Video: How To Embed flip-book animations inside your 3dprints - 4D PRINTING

easy peasy so we get into this math now i know i'm going to slice that
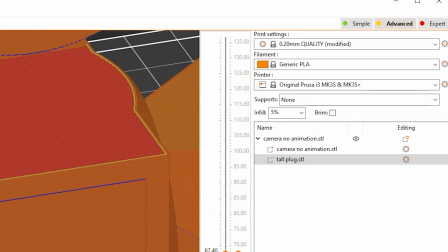(8:31)
slice this at a 0.2 millimeter layer height okay i know there are 15 frames to this animation and i want the animation to last one second okay so we start dividing everything out and what i end up with is i need each chunk, each pose of the animation, to be two layers thick, which means it's 0.4 millimeters. That is so easy. So when I'm extruding these out, I'm making them each 0.4 millimeters, and I can use that same math to stretch things out.
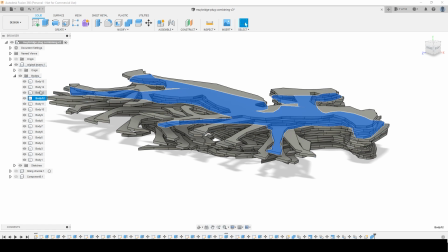(9:11)
I ultimately decided I wanted the animation to start slower,
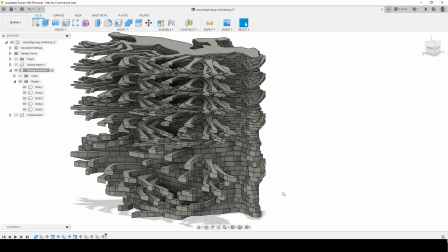(9:16)
so I multiplied those first few layers out to be two or three times taller,
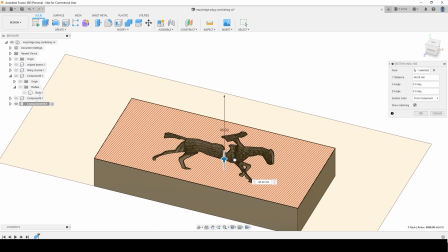(9:21)
then I wanted it to speed up so I decreased the height of the layers. What we end up with is every cycle is a second at the end and the fatter layers at the beginning are taking longer.
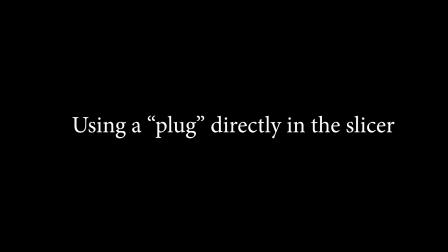Okay time for some examples using PrusaSlicer to just combine two models because that turns out to be so much easier and more more kind of accessible to more people because people can just upload different plug animations now that you know how to make them you can upload them to printables and other people
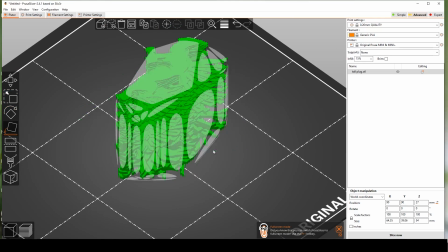(10:01)
can embed them in their files so basically you just pull in both your files into prusa slicer and overlap them then once
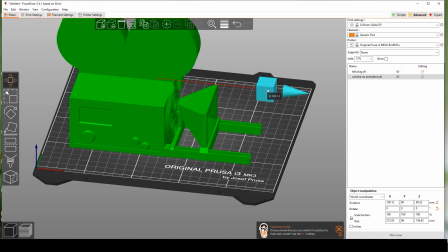(10:09)
they're overlapped you can see if you slice it you've got walls here already you're halfway there you could just leave it like this and it would probably show up just fine
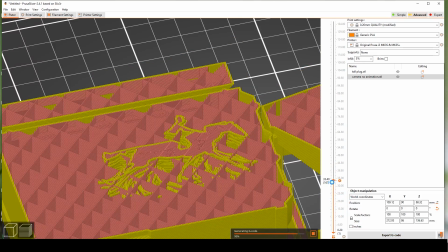(10:17)
then you can actually go in and play with the individual infills of both models
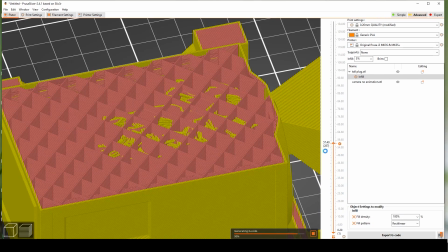(10:21)
so you could set for example the external model to have a very low infill
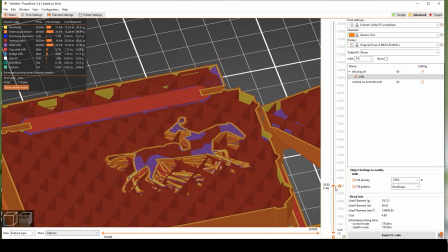(10:26)
i chose rectilinear so that it would be less distracting as it was filling up
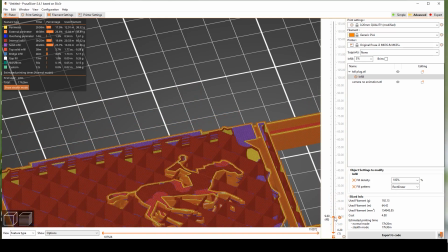(10:31)
because you know the the gyroid moves around on time
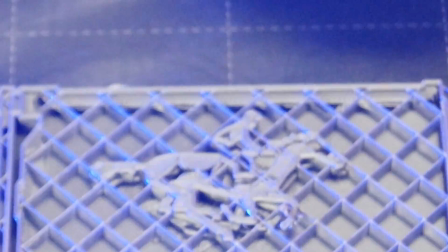(10:36)
lapses and i just wanted it to be still and then on the internal model i set a very high infill level so that it would look solid for the most part.
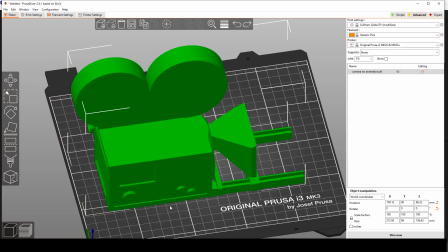(10:45)
You could set it to 100% and get a pretty good result. If you're using Prusa Slicer, I don't know about other slicers, but if you're using Prusa Slicers,
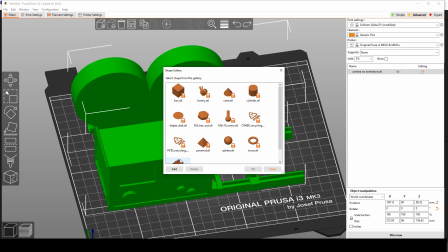(10:54)
you can add your plug as a custom shape in your negative volume gallery,
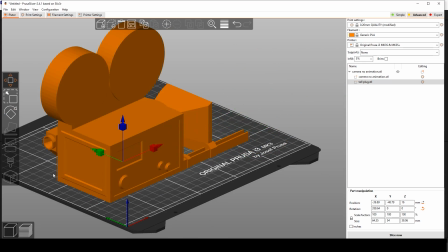(11:00)
and then it will subtract it from your model and you won't even have overlapping infill.
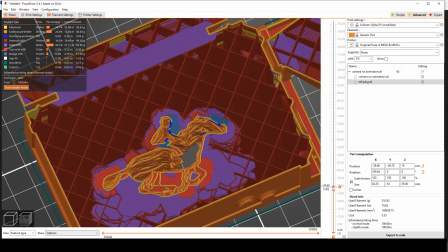That's how I did it. But I really would love to see people explore this and take it further. That I think would be awesome. I want to say a big thank you to my Patreon supporters. They've been following along and seeing previews of this the entire time that I've been working on it. And thank you for watching and sticking around for this long. I'll see you on the next video.